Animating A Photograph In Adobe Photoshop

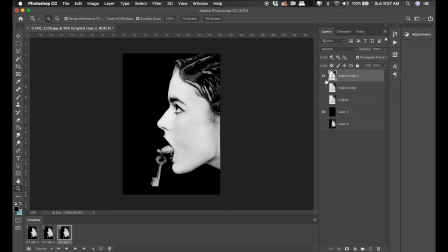So I'm going to once again duplicate that layer, once again puppet warp it to a new position.
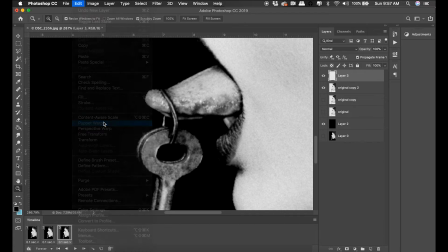Once I have a number of key swings, I think I'm going to make her blink. When I look at an animation like this, I feel like two things need to be happening.
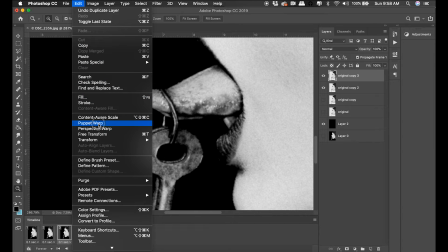If you have a constant loop of one thing, it's a gimmick.
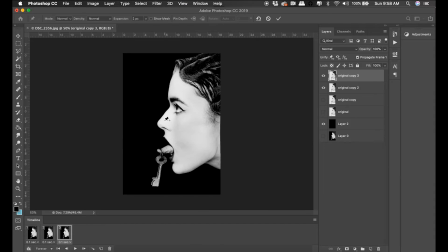If you have alternating loops where there's a constant loop going and then some little change partway through that constant loop, I feel like that's a little more engaging.
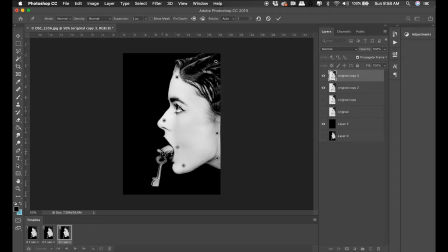It gives the viewer a little more of a cycle. So let's have a more extreme key swing in the other direction. Have her tongue higher, move her jaw up. that bottom part of her jaw, the part that leads into the neck, I wanted to push it in because it looks kind of weird to not have other things shift on her face.
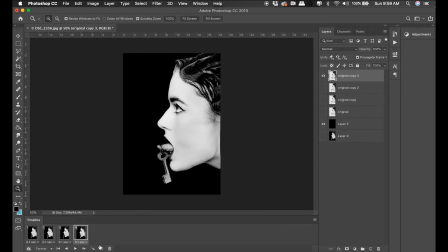We'll set up our loop one more time. Now that we have four frames, let's go ahead and see what it looks like. I'd like to see this without the background.
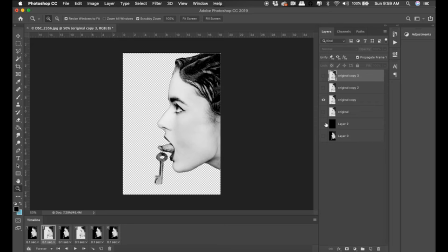Having a black background all the time feels a little boring to me. I'm curious what it would look like to animate different shades in the background. If I had it flip between black and white, for example, or between gray and black.
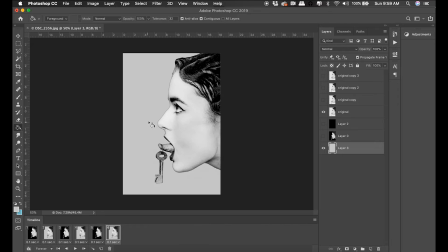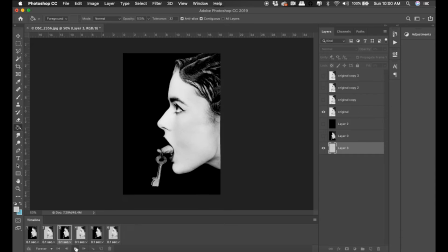Well, I think that might cause a seizure in some people. It's very much a strobe light effect.
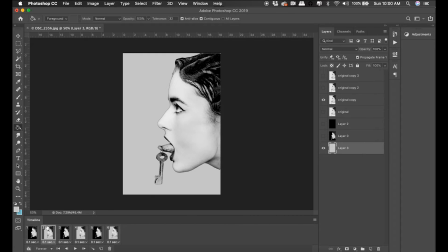Also, when it goes to the lighter background, it's very hard to see the key. I think it just flashes too bright for people to register that key.
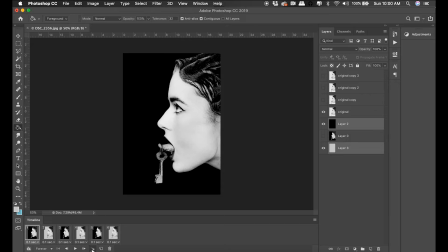So I'm going to try tweening just those layers.
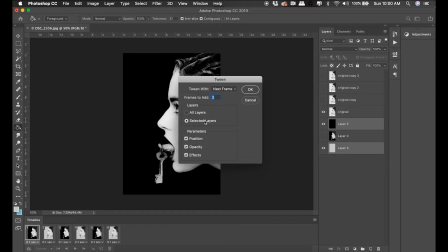I'm going to see if I can get more of a gradient effect going on.
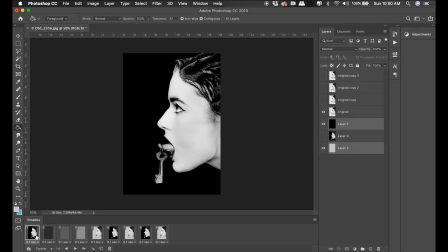And by gradient effect, I mean I want to see black transition to a dark gray,
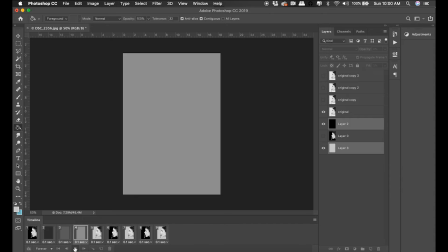to a lighter gray, to a lighter gray, and then go back to black. Now that I see my tween, this is gonna take some finessing.
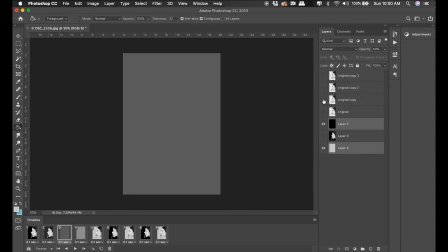I definitely need to turn some of these faces back on and off because when I tweened only those two layers,
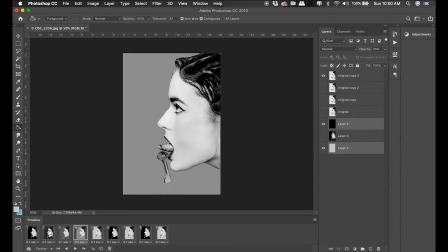it left out all of the model's face. And I'm getting a little closer to what I want.
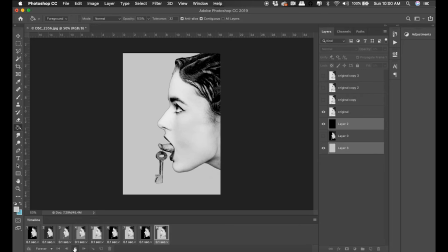I definitely think the bright white is not working for the key, so I'll probably switch that to something that's a little bit darker, a little more of a gray than a white.
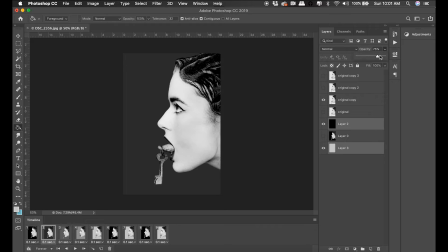I also think I want the transition between these grays to be more subtle. Like, I don't want it to go so rapidly from one shade of gray to another. I want these grays to be closer in tonality.
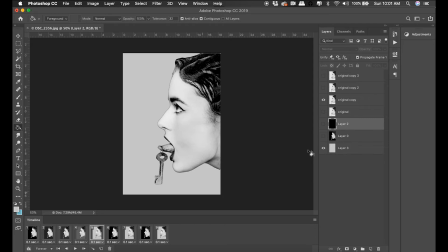So that's just a matter of adjusting the opacity of the black layer.
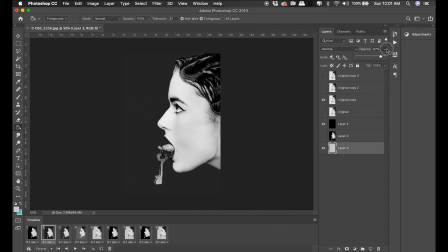Some of this fine-tuning may feel like a lot of extra work to you, but believe me when I say I think it's worth it,
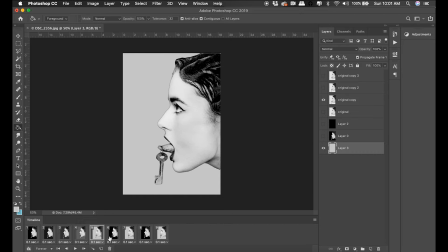because we're trying to make animations that people would actually watch.
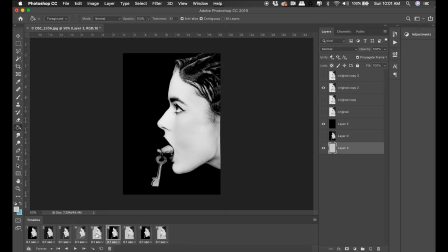And if you notice a flaw in something, other people are gonna notice a flaw in something.
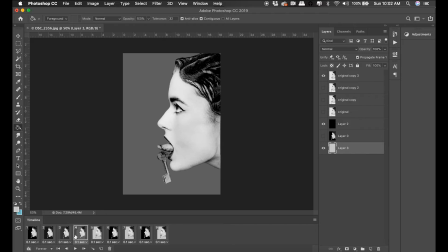And if you just leave that flaw, then you're really handicapping your own work.
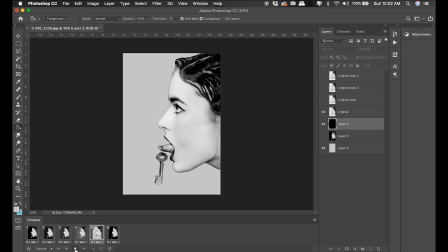There's a little better transition. I am noticing a flaw in the upper right corner. You'll notice that part of her hair is actually cut out. And that happened when I did my selection early on.
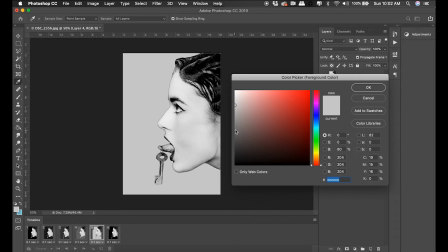I didn't notice that there were a few pixels in the upper right corner that were part of her hair that were taken.
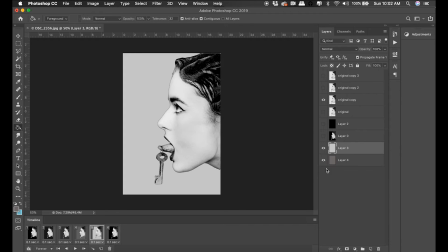So I'm going to have to go back in and paint black pixels in.
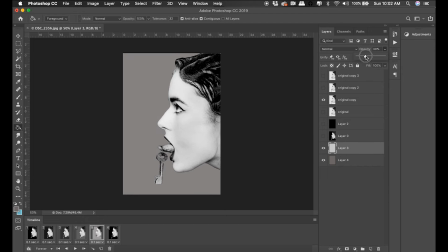I'll do that as soon as I get these light layers corrected. When I was only working against black, I didn't notice it, but now I definitely can see that
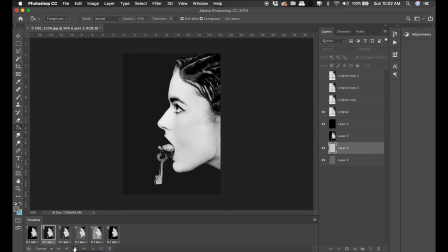missing pixel in the upper right corner on a few of these faces. One thing I think would be really cool is to see the model's eye blink in the shot. So what I'm gonna do is duplicate one of her faces. I'm gonna erase out everything but the eye.